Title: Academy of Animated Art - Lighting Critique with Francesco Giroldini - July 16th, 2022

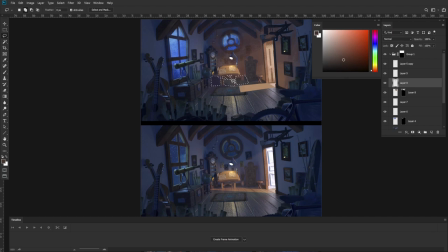But we still want them to be darker so that the table can read bright and dark right so i'm gonna grab this value we had here make it more saturated and warmer and just paint and then keep getting warmer darker more saturated
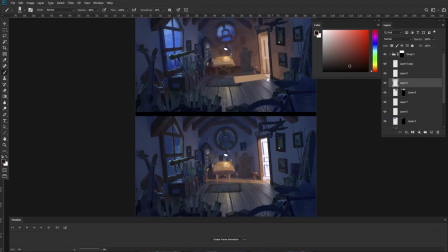towards red okay all right so now that we found this value we can actually propagate it over here, a touch, a little brighter, less saturated towards orange, and we can do the same thing over here,
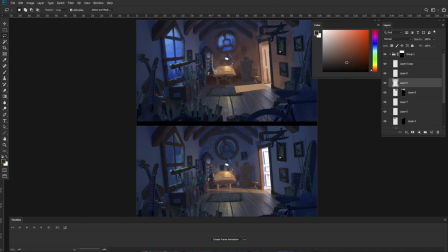and we can do the same thing over here, just a touch, a little brighter, less saturated. it. Okay.
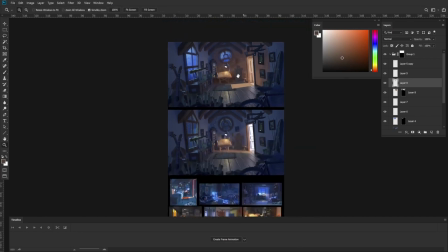So now it should be very obvious that the light on the table is coming just from that light, right?
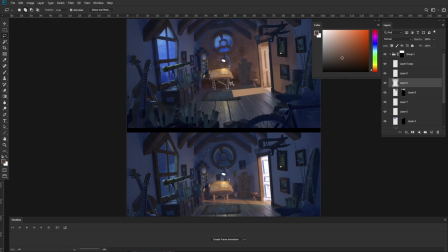But the table is feeling a little sad. So let's bring back a little bit of warmth into it.
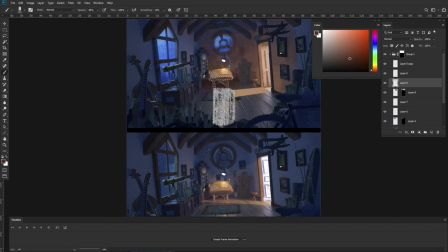Okay. Now it's getting a little too bright, right? We don't want our bounce to feel so bright that it becomes as bright as the key, right?
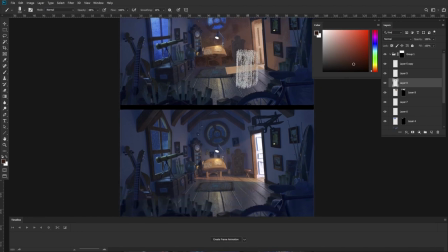It's supposed to be bounce light. So it should always look darker than the light that is producing it.
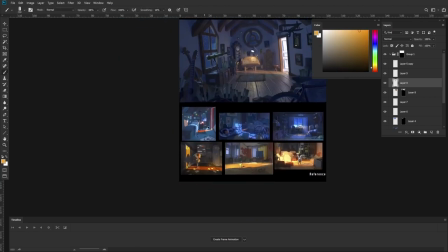Something that I really like about all of your reference is how bright and overwhelming this light outside is.
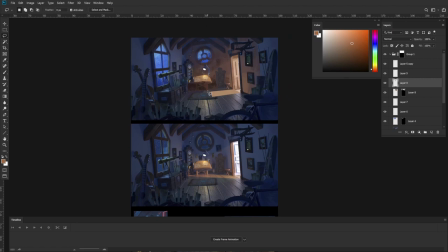In the original it was feeling a little dim, so now that we are not really using this for almost anything, because it's not shining on anything, we can actually go in and make it really overwhelming.
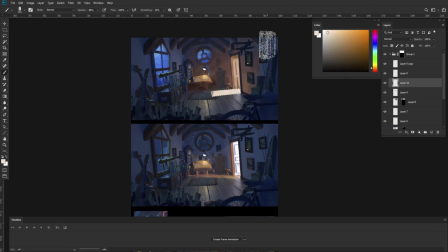And what I mean by that is that it's going to be so overwhelmingly bright that you actually cannot see much detail in it, right?
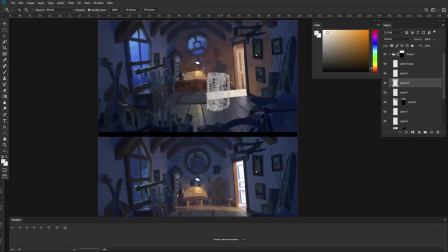It kind of washes away all the detail. And then you start to reveal what actual color the light is. Really, you only see that on the edges because the light is so bright that it goes towards white, right?
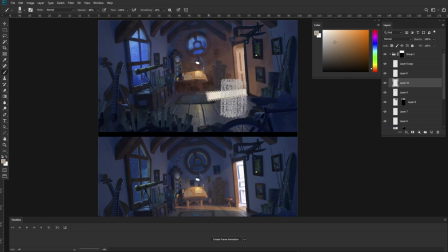What we talked about before. So you can only really see the temperature of the light in the mid tones.
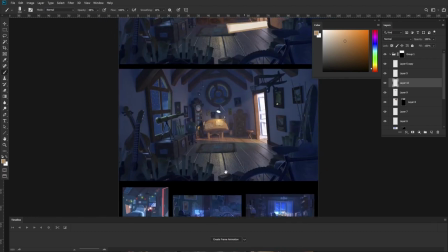And that will tend to give you the kind of like saturated edge that you see so often painted in the artwork.
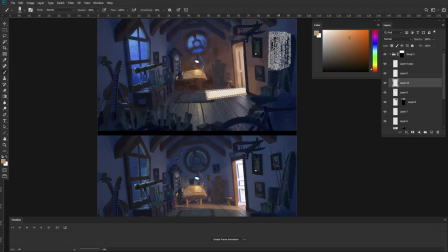It's usually just a reflection of how bright the light is. And just to make it brighter, I'll do the same trick where we're going to glow it.
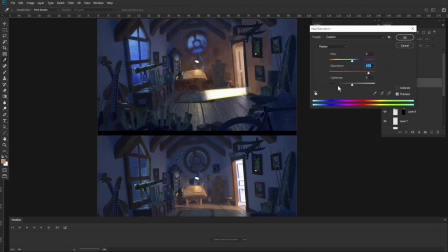This specific trick can be done either in post, if you have the light as a separate light AUV, or in render, if you use a gobu. You can just use a second gobu that is softer and a duplicate of the key that is also softer.
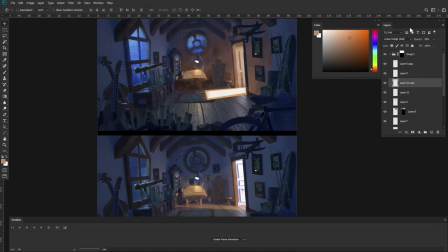That will tend to give you these kind of saturated edges.
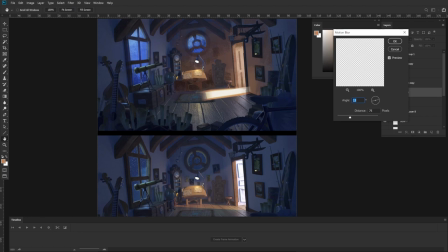Okay.
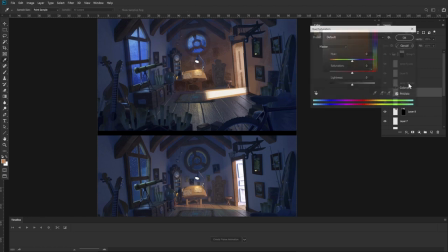So it's not feeling quite convincing to me. I think we might have gone maybe too bright. I think we lost some of the original saturation in there.
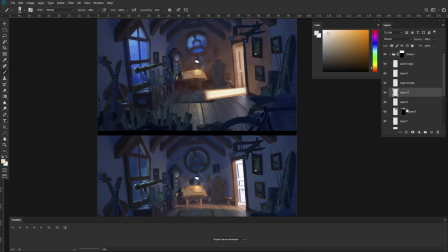I think we have room to bring back some information. So we keep the brightest area, mostly towards the entrance.
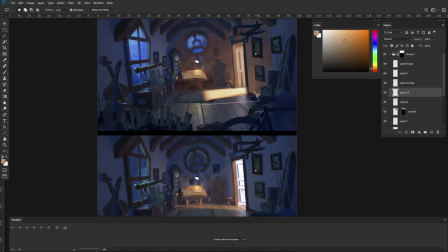Let me just clean this up a little bit. Too many layers. Now let me see if I can smooth this just a touch.
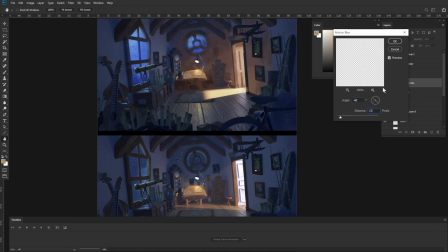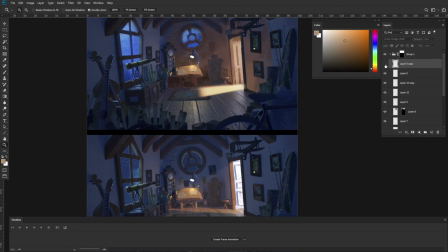Kind of rough. I'm not too happy with it, but you get the idea. We just ideally want to keep this key contained so it doesn't spill too far into the room.
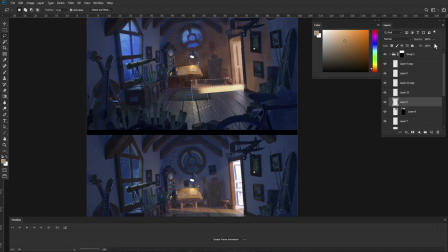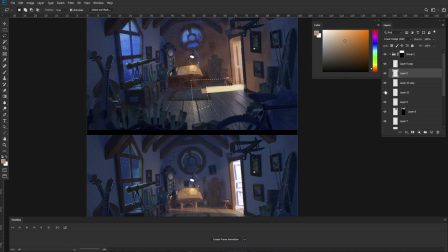I see. I painted all in the same layer.
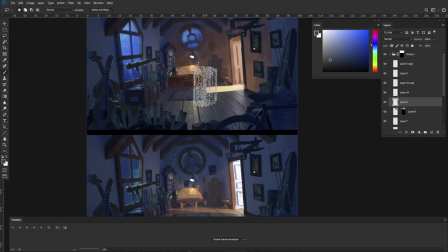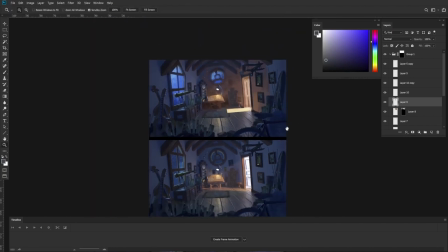So let's just move on, right? Otherwise we're never going to finish this. So we can make this a little brighter just so the door feels a little bit more integrated, but
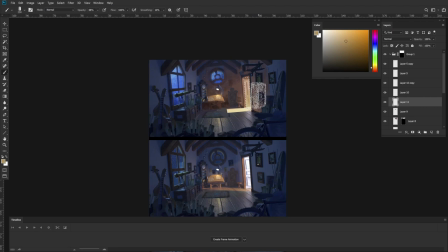just hesitant because we don't want to get in the same spot where we were before, where the door appeared so bright that our eye went there, we want to make sure we have some kind of grad.
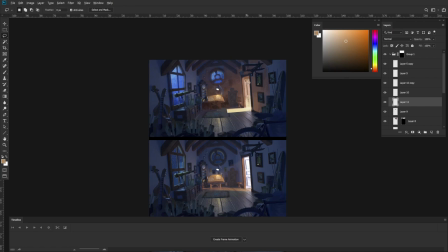It could be that maybe the door is not fully open and some of the light is just coming from the opening. This is going to be something that you might want to explore, but for now, I'll just paint it semi-opening, right?
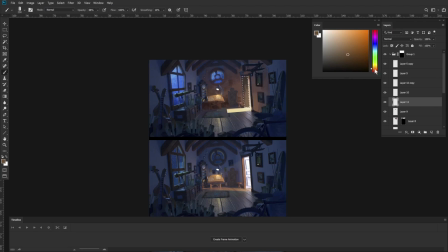Something like that. And then you can decide how you want to do it.
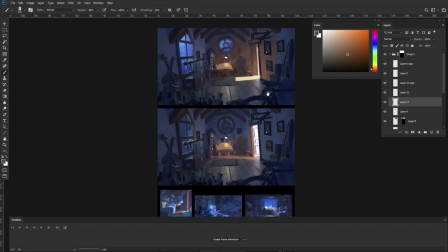But let's just try not to have the light moving too into the room so we can keep this just lit by the spotlight.
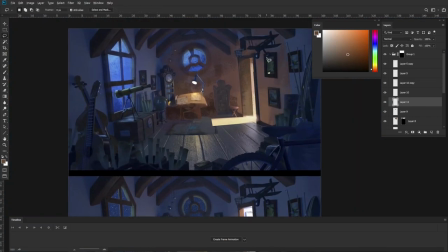All right, so now that we did that, we definitely want to get rid of this bright reflection here. And for anything that is glass, I will try to make sure that you have some kind of reflection. It would be ideal if you don't have to cheat it.
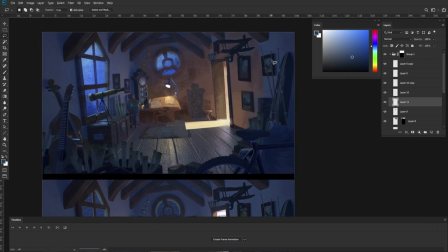It would be ideal if this is a real reflection that the shaders are giving you for free but if you don't appear to get it after you light the set the way you happy with just go in and add a couple of spec hits like a couple of lights that are just dim
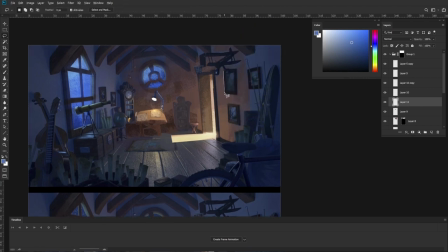enough to catch some of those picture frames some of those assets and
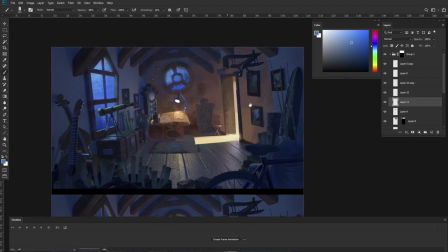get some kind of information in there right so
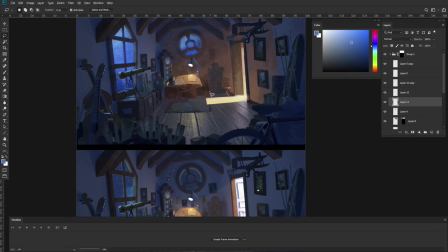this guy that was so fucked up we actually want to go in and sculpt it a little bit right we don't want it to be so sad and like you know weird place where it's like unclear if it's in light or in shadow everyone to make it clearly in shadow on
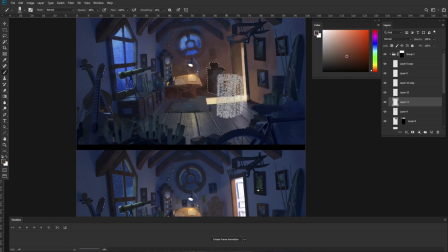that side and then clearly by warm bounce light in the front especially towards the bottom if it's closest to the floor
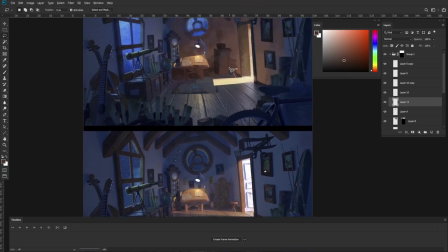same thing for this tool we want to clarify that this tool is in shadow yes but next to a warm light source and